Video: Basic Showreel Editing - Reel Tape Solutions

Hi, I'm Mark Ozell from Real Tape Solutions, and today we're going to look at how we create your awesome showreel. Boris, cue the music. There's no Boris.
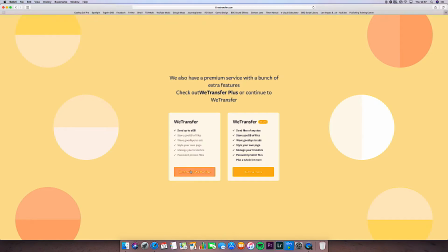0:17 So first things first, you send me your footage. WeTransfer is a really good free service, but you can use other services like Dropbox if you prefer, whatever works for you.
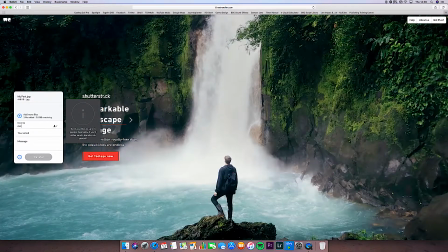0:26 It's all very simple. You just select the files you want in your reel, send them to realtapesolutions@gmail.com, and off we go.
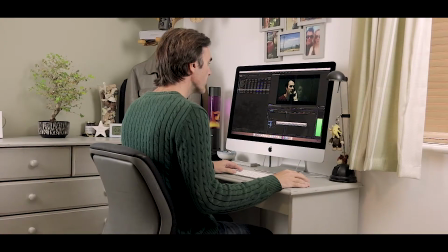0:36 Once I've received your footage and we've discussed the order of the scenes, I'll start creating the first draft of your reel.
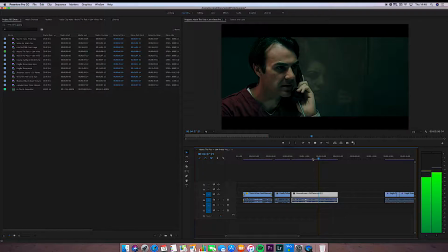0:42 A really good showreel focuses as much as possible on you.
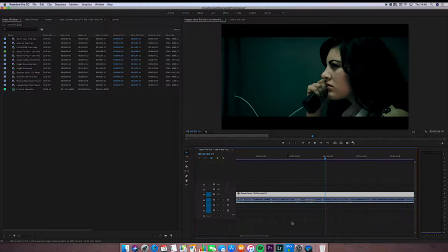0:45 I always advise not using scenes where you're not the main focus, but I work through whatever footage you have available and ensure your screen presence is maximised. In this scene, I'm able to take out a couple of seconds of the scene partner's reaction time.
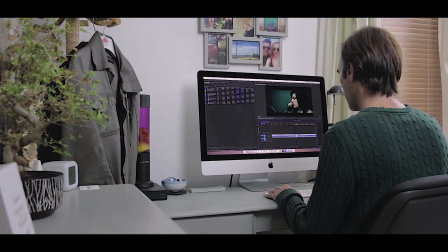0:57 It doesn't change the look and feel of the scene, and when you're working with 4 or 5 scenes, those extra few seconds of you on screen really strengthen your reel.
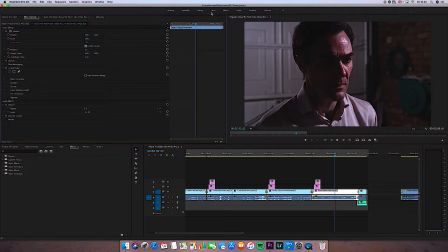1:09 Sometimes a scene will require a little picture correction. This particular scene is very moody, but could do with being a little brighter.
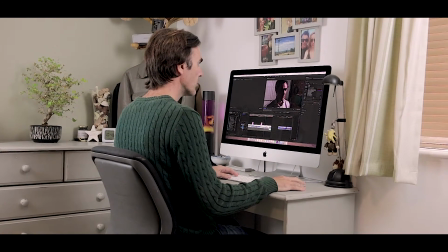1:17 Don't ever be tempted to use the standard auto settings or default input LUTs to correct picture.
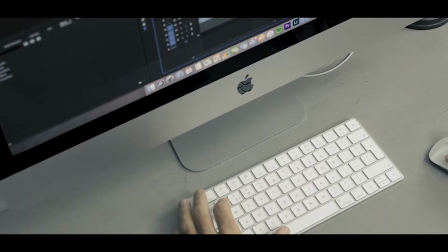1:21 As you can see, the results are horrible. I make subtle changes to the settings, being conscious not to mess with the director's vision and the colorist's work,
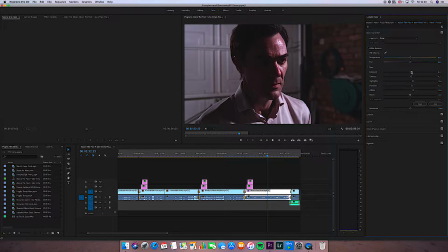1:29 until the visual aspect of the scene doesn't distract from the performance. As you can see, a subtle change can drastically improve a scene from how it started out.
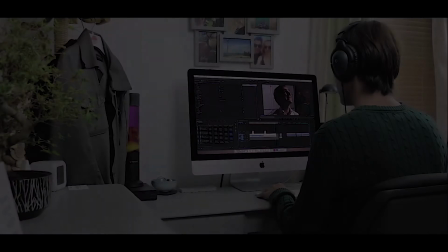1:40 Same as with the colour, sound in a scene can often be improved.
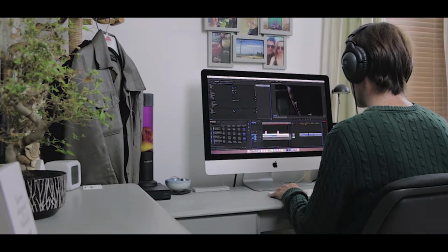1:43 In this scene, the volume peaks slightly when the actor shouts, which leads to a crackling sound in playback that can be distracting to the viewer.
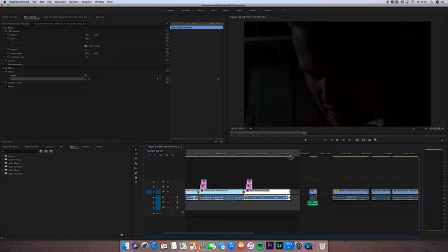1:51 Using keyframes, I can gently ramp down the volume as the actor's voice rises, evening it out and ensuring there's no peaking. It's just as important for your reel to sound great as it is to look great, so correcting even minor sound issues will go a long way to ensuring your reel is of the highest quality.
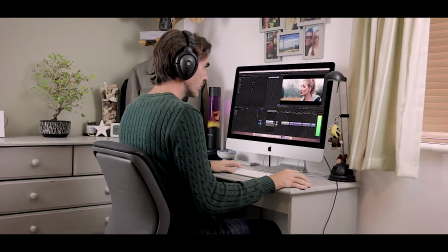2:08 Once the scenes are corrected individually, I go through to ensure the average volume of each scene is as similar as possible,
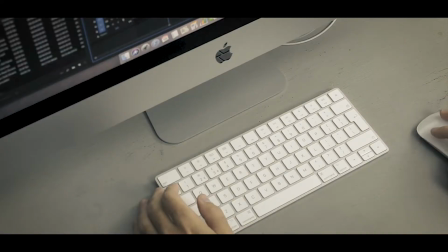2:14 so the person watching your reel doesn't need to adjust the sound for each clip.
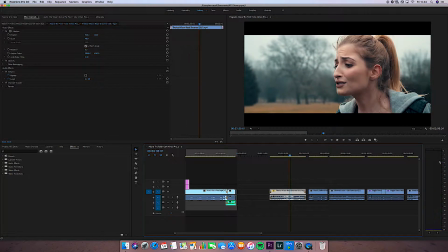2:18 In this scene, where there's a lot of shouting, the volume is constant around the -6 dB mark, which is pretty much ideal.
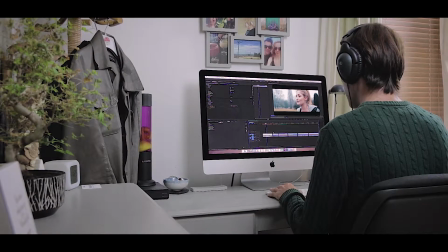2:24 So I go through the other scenes to match them up and ensure conformity of volume throughout your reel.
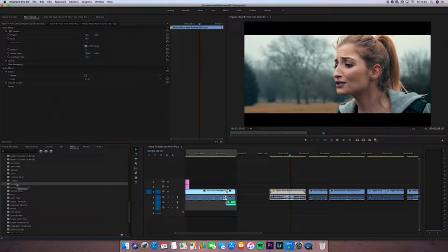2:29 Once that's done, subtle audio enhancements will be added to improve the clarity of your voice and reduce any background noise if required, making every scene sound as good as it looks.
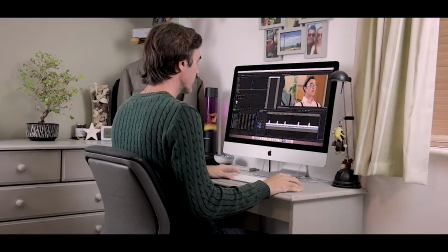2:41 Once everything is edited and corrected, I add titles to each of the scenes, identifying the project name and director.
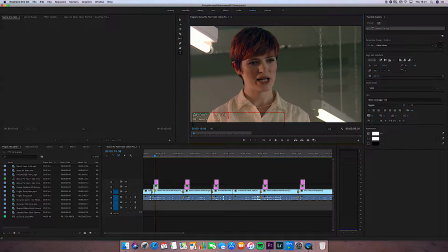2:47 For work that's been broadcast, this is particularly important, as a casting director viewing your reel may want to know more about the project you've worked on.
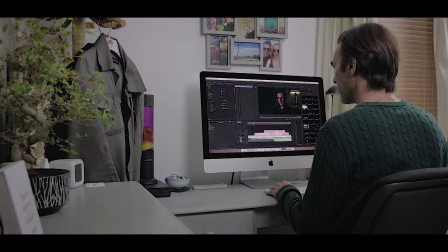2:56 The final touch is to add start and end credits.
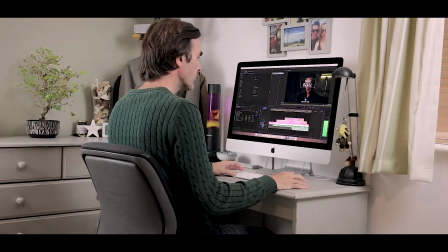2:59 Just your name and spotlight number, if you have one, at the start, with your contact details and those of your agent if you have one at the end.
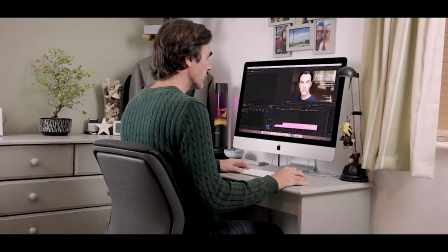3:06 However you design your start credits, be sure the person watching knows who they should be looking at in the first scene.
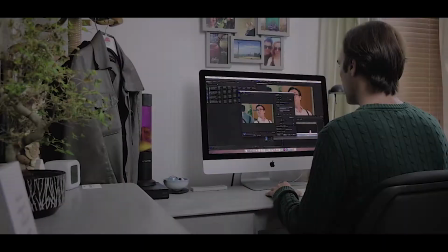3:14 The last part of the process is exporting your reel.
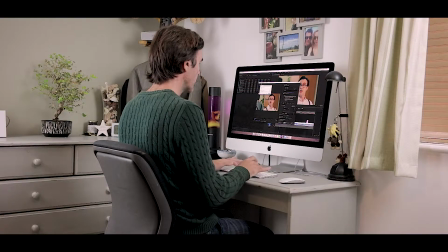3:17 Generally, video files for showreels are MP4s using the H.264 codec, although I can export in any file type that you require.
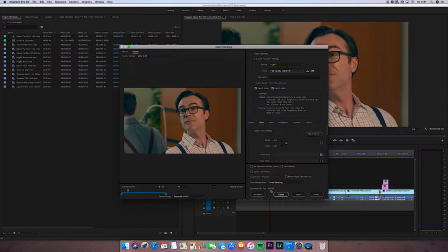3:25 As you can see, a 3-minute showreel is quite a large file. I do provide the full HD version, but as some casting websites such as Mandy.com have a file size limit, I also provide a 200 MB version, plus a smaller version optimised to autoplay on Twitter at no extra charge. And that's it. I hope you found this quick tutorial useful. If you do have any more questions about showreels, please do visit www.realtapesolutions.co.uk or just drop me a line. Always happy to help.